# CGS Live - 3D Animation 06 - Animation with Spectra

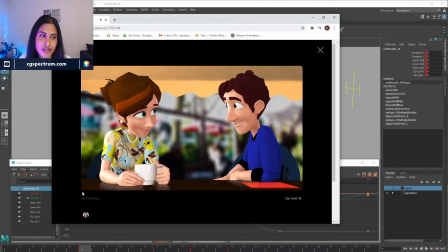(82:38) I don't need you to tell me that.
like you see like everything in the eyes, right? Like she is shy at the same time flirty. He in the beginning had himself turned this way because he's like, I don't know if this girl likes me or not, because it's all about the body language, right?
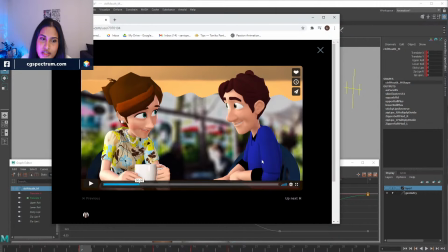(82:57)
If you want to show that confidence, then you project it out to her. If you're not that confident, then you're like turning away. You're like, if she say no, I'm just gonna run away. So um there a lot goes into it.
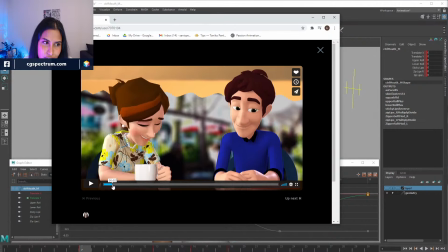(83:14)
Like she's like from the beginning very flirty and very like sweet character, and he's like acting cool, so his projection is more towards us.
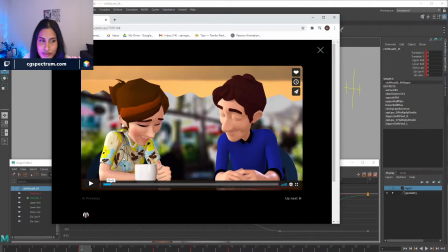(83:27)
But once she started like having a little bit flirtiness and like talking sweet, You got a good sense of humor.
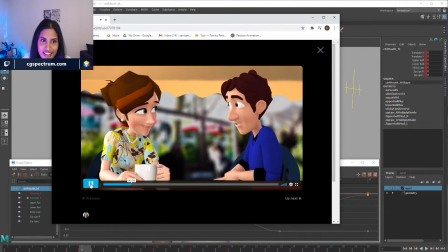(83:34) You actually do.
Thanks. complimenting, I don't need you. and then he's like, okay, this girl likes me, I'm gonna project it towards her, and I'm like, I can talk to her now more confidently.
To tell me that.
And we just talk about the eye dart, how important they are.
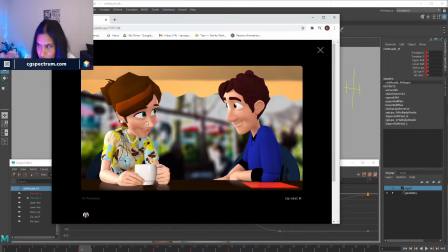(83:53)
Is like when you're shy, you kind of look down and then like you take two darts up and then you look at the character. So there's a lot going on in their facial expression. Like you literally, when you even just you pause the scene and you look at that, you can see that
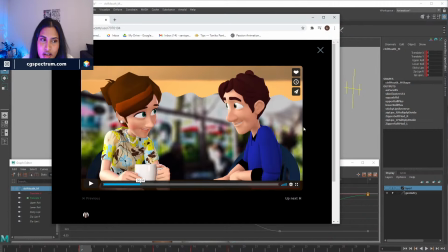(84:13)
that you can take away like, oh, they both like each other, and they're both flirting, and they're both um you wouldn't be like, oh, they both are having a business talk. That wouldn't be it, right?
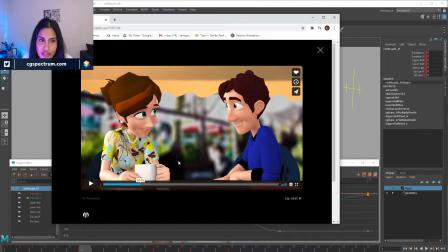(84:27)
So, like, your facial expression, the way the person looks, and your staging should give away what your shot is all about. At every stage, when you pause, you literally know what's happening because it's all in her eyes.
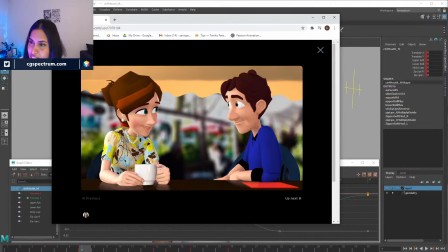(84:43)
Um, Thank you, Kazuko. Very good. Movements. Lightning in the eyes. Yes. Thanks, Darren.
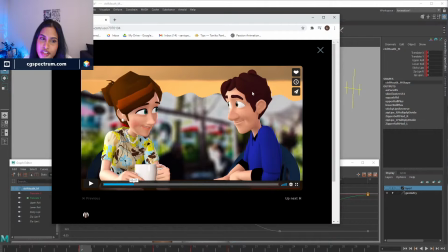(85:00)
Yeah, so this is like a good example shot for like a two-person dialogue and how you can stage things and how you can give away what your shot is from just one screen capture.
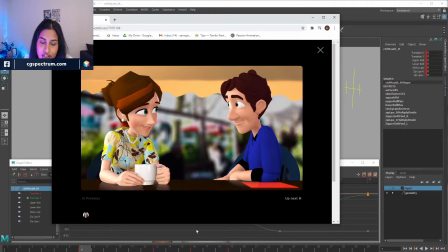(85:16)
You cannot say they're sad, you cannot say they're having a serious talk, you cannot say they're in a business meeting. You can literally say, oh, they both are interested, or at least they're flirty.
Tell me that.
Yeah, in
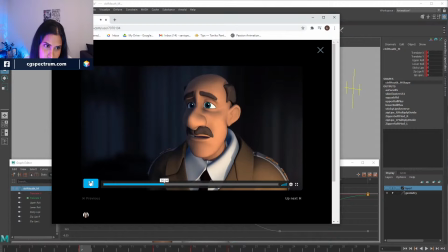(85:34) First shot, sounded like a firecracker. I looked over and I saw him. I could tell he was hit.
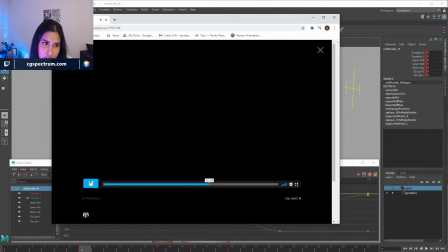(85:46) Don't know why I didn't react.
that's a 15-second dialogue.
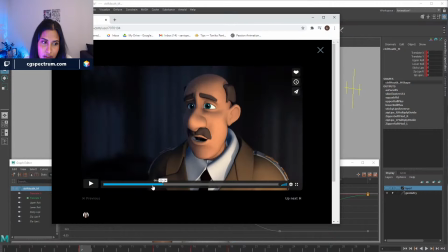(85:52)
And I could have done a lot better, but it's a very, very this guy went through a really rough time losing a
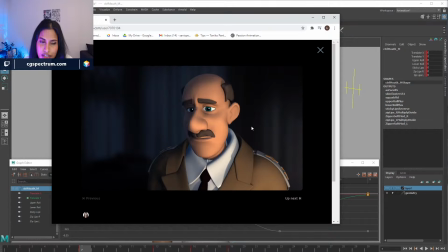(86:07)
soldier, or like I had a backstory. Like whenever I do my shots, I have a backstory. Um I can work. Yes. I did actually did an internship at Pixar. So technically, yes, I did work for Pixar.
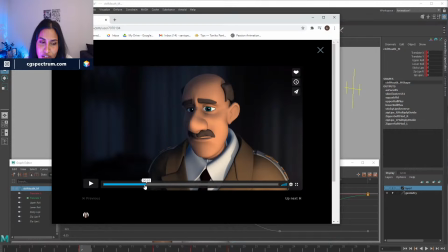(86:26)
Um so whenever I animate, or whenever I plan out a shot, I mod them according to the backstory. Where is this character coming from?